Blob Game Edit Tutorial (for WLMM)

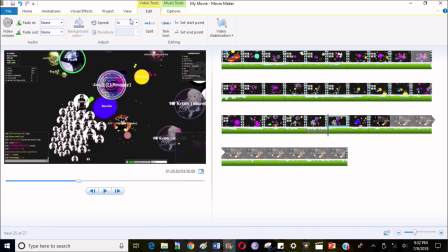(18:37)
You make this and you jab it at them real quickly, meaning you make it real fast, like 4, not 0.4, just 4. I don't like that, so it's going to be, I guess, closer to 5.5. Whoops.
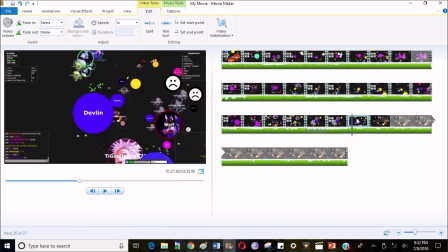(19:00)
And then you slow it down like this. And then now you slow that down even more to like 0.5 to 0.25, which is a quarter.
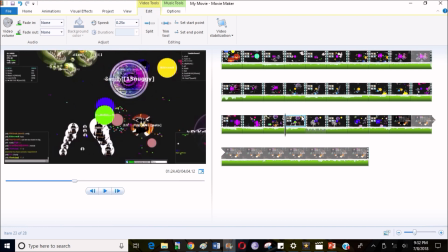(19:17)
So now it should look something kind of like this.
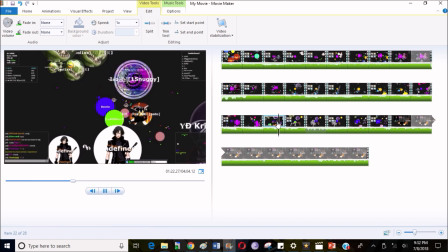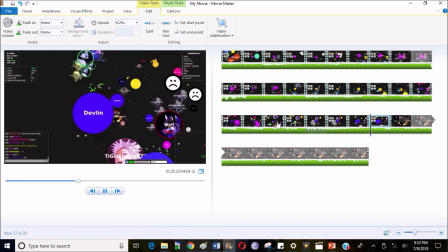But don't let it last for too long on the last part, otherwise it'll get boring like Raphael Tofu, if you know who that YouTuber is. I'm gonna leave it there, but not for long. And
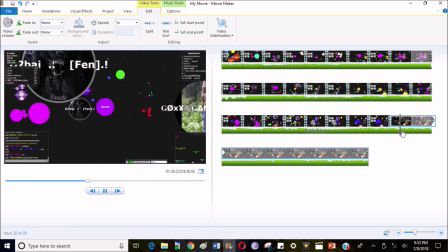(19:48)
I'm gonna search for your next clip. I don't like having to use these kind of things as clips, but it's really hard to get clips in Gata.io now, so I guess I'm using this as a clip.
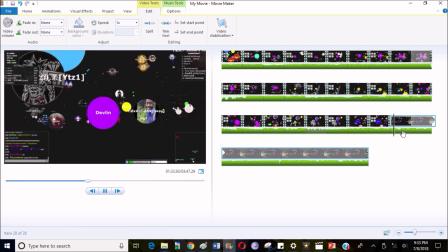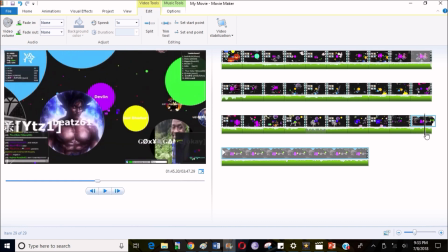(20:08)
Now I know that I have a trick later on because I remember this part. So you fast forward to that point,
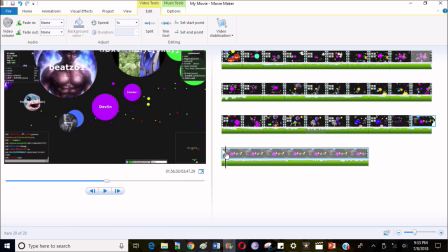(20:18)
and right before that happens, since this is a consecutive, meaning that's in the same match, like you didn't die and then come back and do it again,
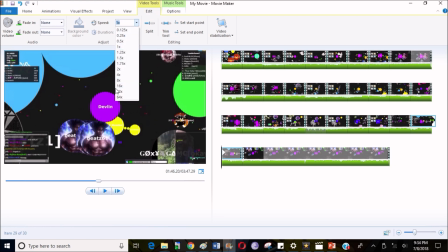(20:27)
you can speed this up a little bit, like to 16 times speed.
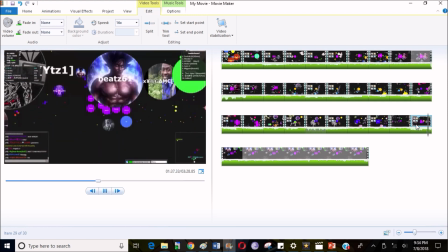(20:32)
It should go by pretty fast. And then highlight this point.
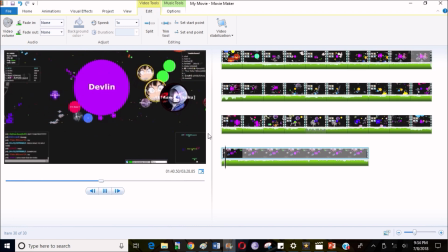Let's see it again.
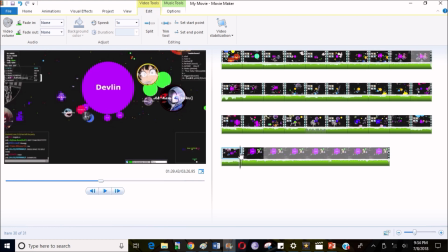(20:57)
Try to elongate the end of it, meaning if you slow it down.
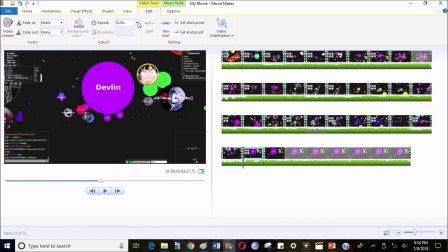(21:16)
Actually, it could use slow down even more on this one. So I guess 0.2.
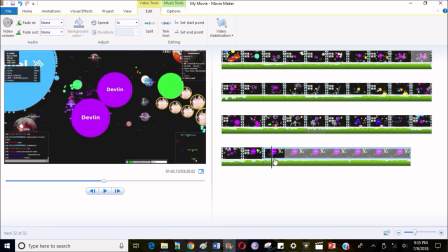(21:28)
Go for the next one. Where is it?
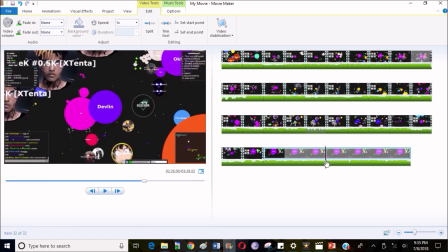(21:33)
Okay, so that's just another part of the thing that I called a rage clip.
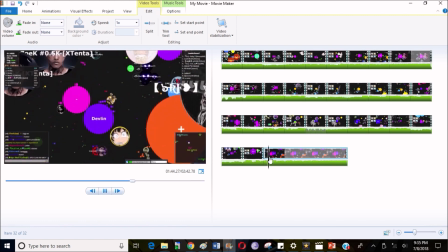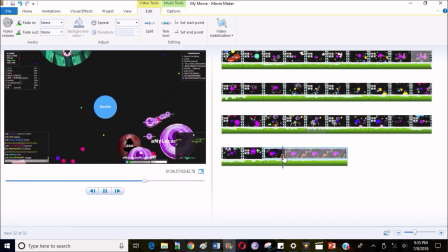(21:45)
Okay, that's another rage clip, so basically worthless video.
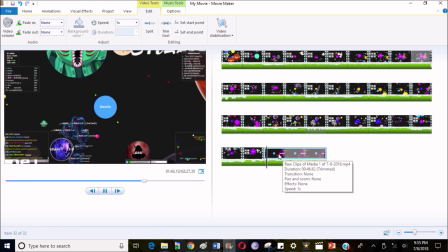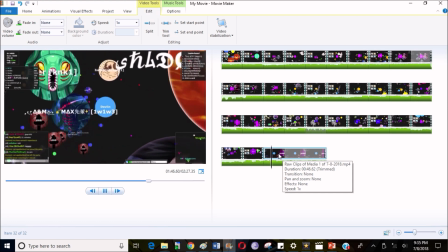(21:55)
And right here,
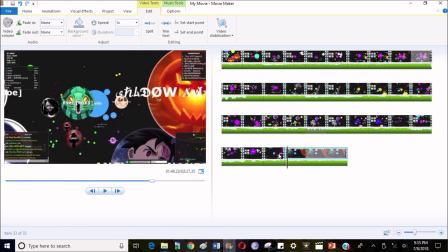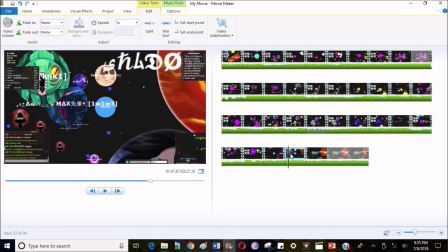(22:10)
highlight the point. So take this, put it to a slower speed.
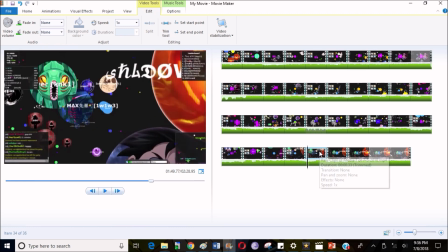(22:23)
Try to have the action in the middle, which is you go and move your blobs moving over to the other parts to eat them. Try to make that a little bit faster, but not much. Just enough so that they can see what happened.
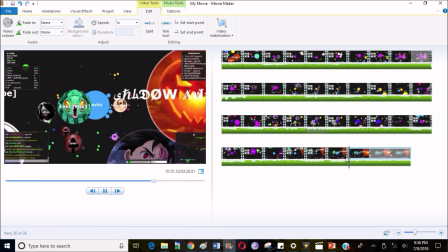(22:39)
And then the slow down is the emphasis.